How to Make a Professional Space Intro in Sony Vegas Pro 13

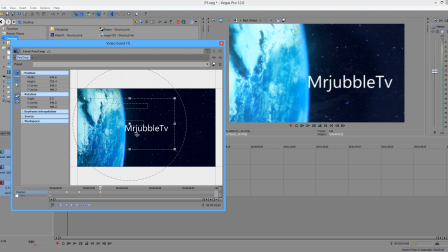[12:24]
But for me, I'm going to make it go a little bit longer. So put it like this because the probe is still moving this way.
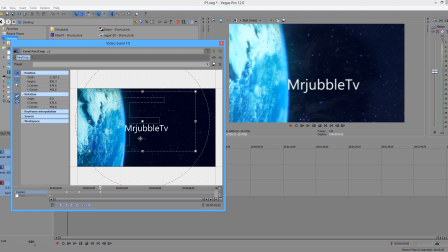[12:32]
Zoom out a little bit more. And bam, it's going to go back down. Because actually, that's not how a probe behaves. Control Z, I messed up. I apologize. What's going on? Undo. Listen to me. Okay. So, probe's like this.
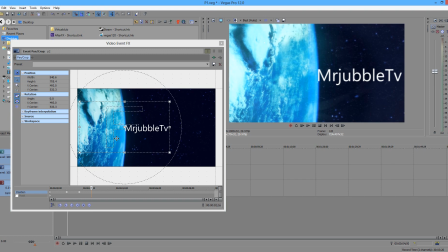[12:50]
This is actually a little bit complicated because you have to make the camera behave the way it would actually behave. Now, I know we're not going with full realism, but I want to go for a little bit realism. And the camera motion is really important to do this.
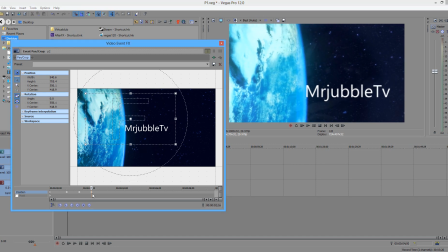[13:01]
So, we're going to keep on moving in this angle. Move forward a little bit. We're going to zoom in back. We're going to zoom back in on the text.
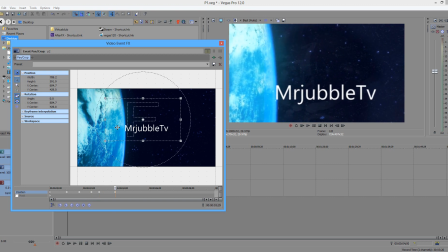[13:13]
Oh, look at this. Oh, the probe. So freaking awesome. Go zoom in this way. Bam. Okay, go forward a little bit. We're going to zoom out now because the camera can zoom in and out. It doesn't really matter. And we're going to freaking make it go this way a little bit.
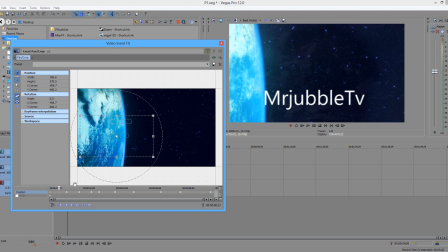[13:32]
So you have to make the camera behave like it would actually behave in space. Now, with all this done, hold down control and click every single keyframe you just made.
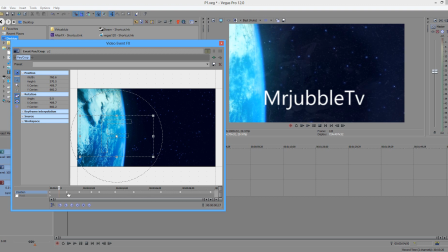[13:46]
Okay, there you go. Now, once everything is selected, you let go of control and right click on one of them and go to smooth.
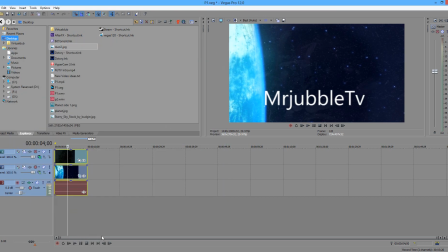[13:54]
This is going to give everything a little smooth transition. So, if we watch this now, I'm going to go keyframe by keyframe because it's very important.
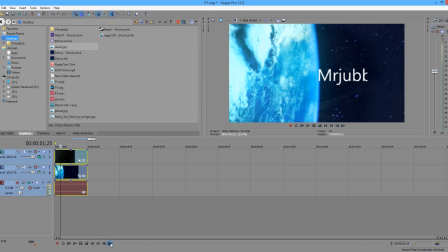[14:01]
We see that it goes into zoom and then it zooms out and we could see this. And we focus in on it a little bit like that.
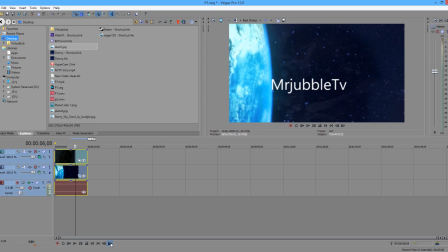[14:11]
And then we zoom out a little bit like, oh, look at that. We're in space. This is so cool. You can add more camera shake, but for me, I'm going to add a little bit of camera shake. So yeah, that's how it looks for me.
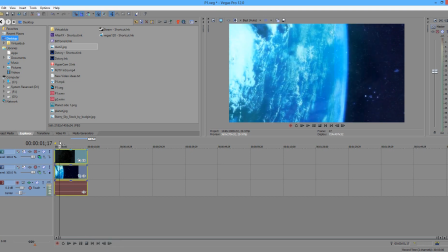[14:21]
Now, what we want to do is going to look very cool. We're going to zoom in a little
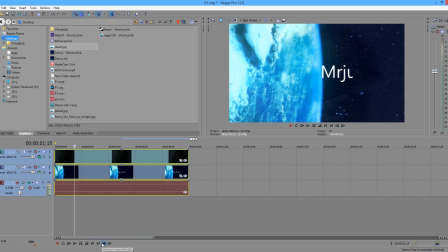[14:26]
bit. And before the text starts, actually no, half the... Okay, hold on. Through this range, we're gonna make the camera blur. So have your video selected.
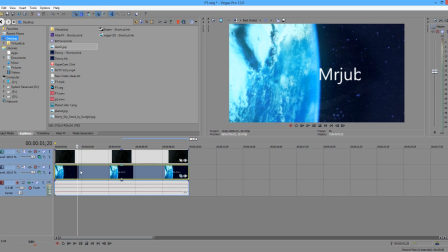[14:37]
Have your video selected and click S whenever you want the camera to really focus in. So I'm going to click S right here because this is the time I want the camera to focus in. Actually, no. Control Z. I want the camera to focus in when it's completed, when this transition is completed. Which is not... let's see when it... Oh, hold on. Okay, this is one that transitioned completed.
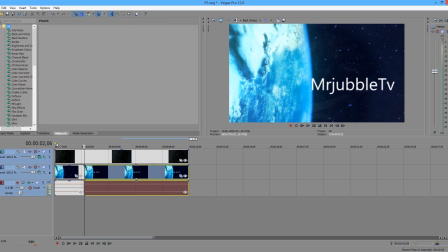[14:56]
So I'm gonna click S. I'm gonna go to video effects. I'm gonna go to defocus. Okay, so click on this.
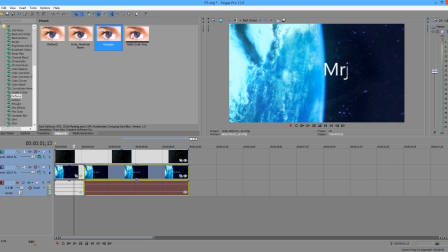[15:02]
Circular. Now you can choose the type of zoom you want. I'm gonna go with this because this is how most camera lenses look.
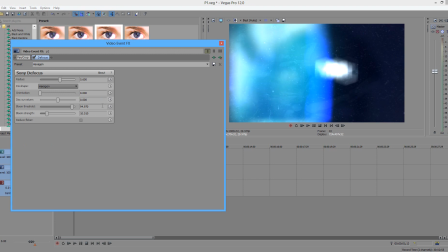[15:07]
Okay, so this looks really cool, right? Go to radius. I'm gonna lower the radius a little bit. This is perfect. Now go to the animate button. If you're on an older Sony Vegas, this will already be here. But drag the timeline all the way to the end. And then the radius. The radius, you're going to slowly decrease.
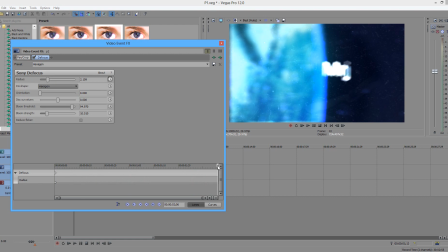[15:23]
Well, actually, I take that back. We're going to have our focuses being erratic. So let's go toward the second mark. We're going to zoom out a little bit more. Go forward a little bit. We're going to zoom really low. Go forward a little bit more. We're going to zoom a lot. Because just imagine the camera is fluctuating.
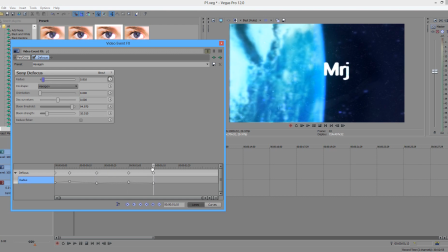[15:42]
We're going to zoom less. You know, just a little bit of randomness. We're going to zoom a lot more. Okay, now it's going to go on a decreasing slope. A little pop here.
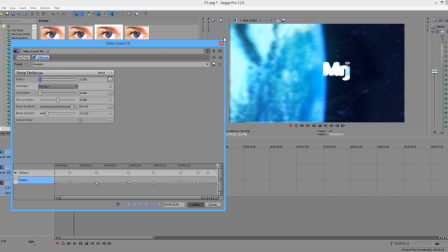[15:57]
And then, bam. Perfectness. Now, if we, I'm going to save this right now because I have a feeling it's going to crash.
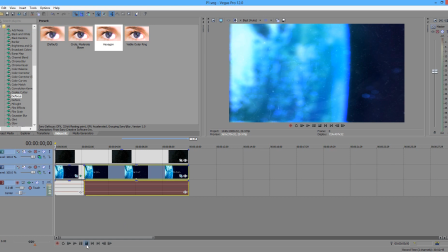[16:05]
Save. Okay, so now if we watch this. Watch this. Oh, look at this.
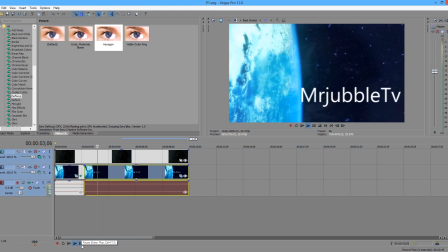[16:10]
It's a camera focusing. See, it looks like a freaking probe. Am I right?
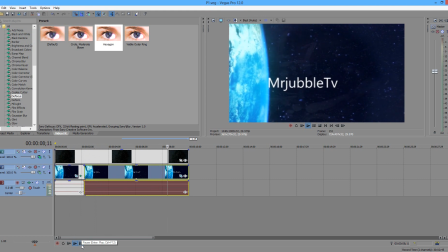[16:14]
It looks very cool. Okay. Well, that's pretty much all for this tutorial. I hope you guys enjoyed. I think it looks really nice. And, you know, if you do too, leave a comment or something. Leave a like, though. That's really helpful. And, yeah, thank you guys for watching. I think I did this in less than 20 minutes. I'm not freaking sure, but I think I did.